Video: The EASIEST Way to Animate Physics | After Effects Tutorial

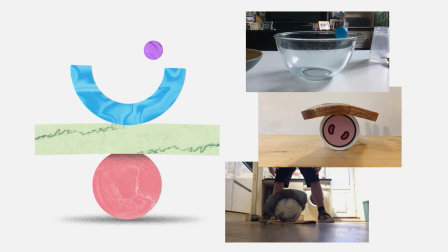I think the best bits come from the reference footage. The worst are where I had to use my own skills.
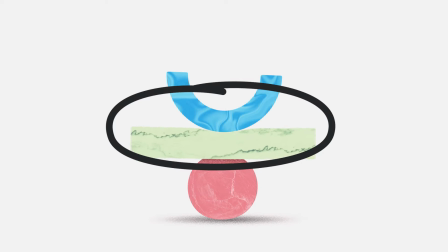Basically stitching the different bits together. Like here, when the bowl lands on the slab. But is it better than this?
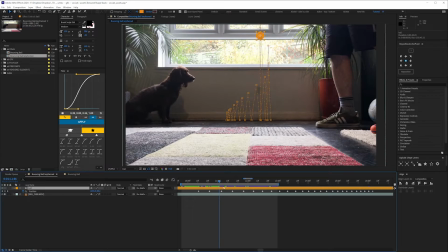I don't know. That's up to you. So is this the easiest way to animate geometric shapes in After Effects?
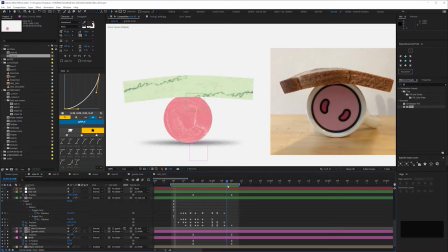Well, for one, you're copying. There's very little room for error. Let's compare these side by side.
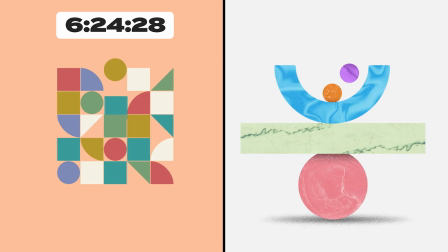This one took me 6.5 hours, and this one took me just over 8.
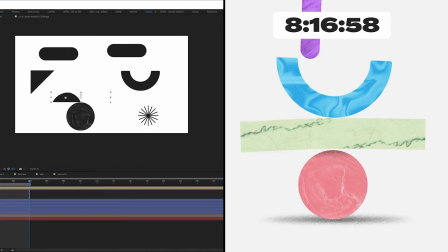But I spent a lot of time on the design with this, so the time spent animating on both was broadly the same.
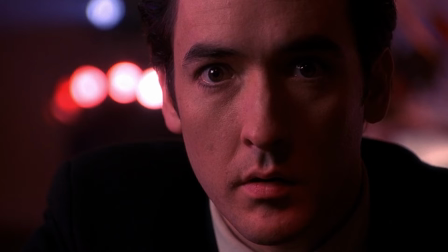One benefit is that you're not guessing, you're studying, without realizing it. For someone who was actually suspended before his exams, you can imagine how appealing that is to me.
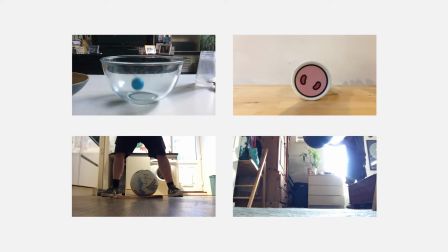You're becoming familiar with some of the 12 principles of animation,
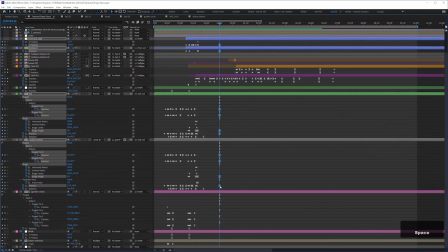which is a good reason not to track the footage. You're paying more attention to the physics if you copy the motion by hand.
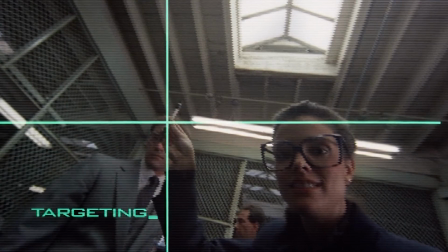And if you just track the movement, you're not allowing for exaggeration.
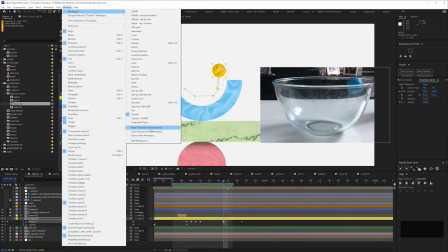Like here, I wanted to hold on the first movement of this ball for a beat, so I had it bounce higher and hold a tiny bit longer.
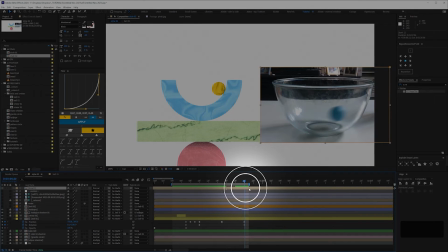Once I made this adjustment, I just shifted the reference video along in the timeline and then did the rest.
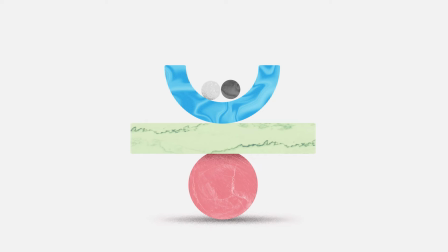So, one last tip that can really take animation like this up a notch is to add a little movement on the Z-axis.
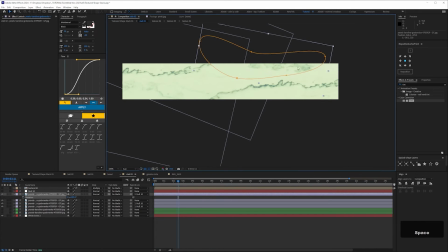This is where having a texture really helps. This one I really like. I mean, it's sort of a granite texture, but I made the movement rubbery.
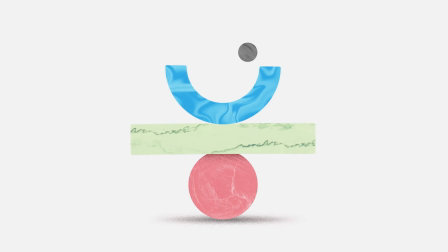That's a fun element you can throw in, a disparity between what you expect and what the animation does.
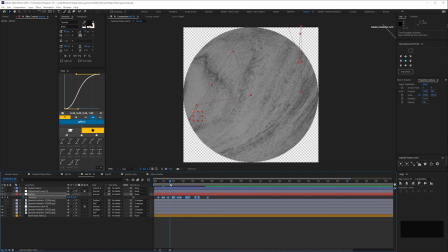Here the balls are just rotating in 2D, but then here I've moved the texture in the pre-comp, so it looks like they're rolling back and forth in Z-space. I've used the bulge effect, but you could use CC sphere. The same here with the red ball moving backwards slightly.
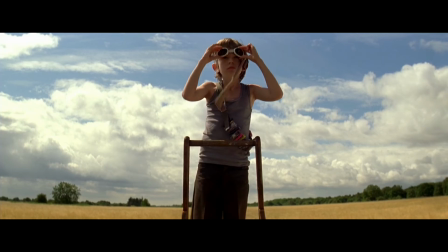And that's it. If you're a beginner, I'd really think about shooting footage like this early in your motion design journey.
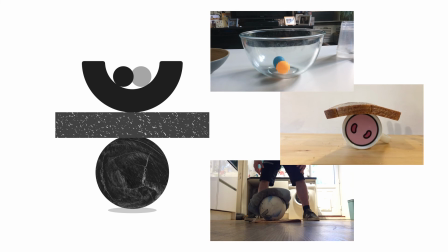I wish I'd done more of it myself. Who knows what I'll be doing now. Hope this was useful.
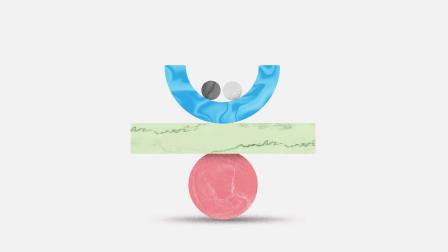If you're a complete beginner and you found any of this a bit too complicated, you might want to watch this to familiarize yourself with the basics of After Effects.
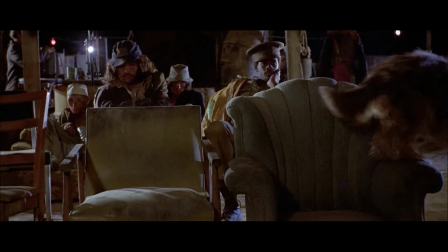Thanks for watching. See you again soon.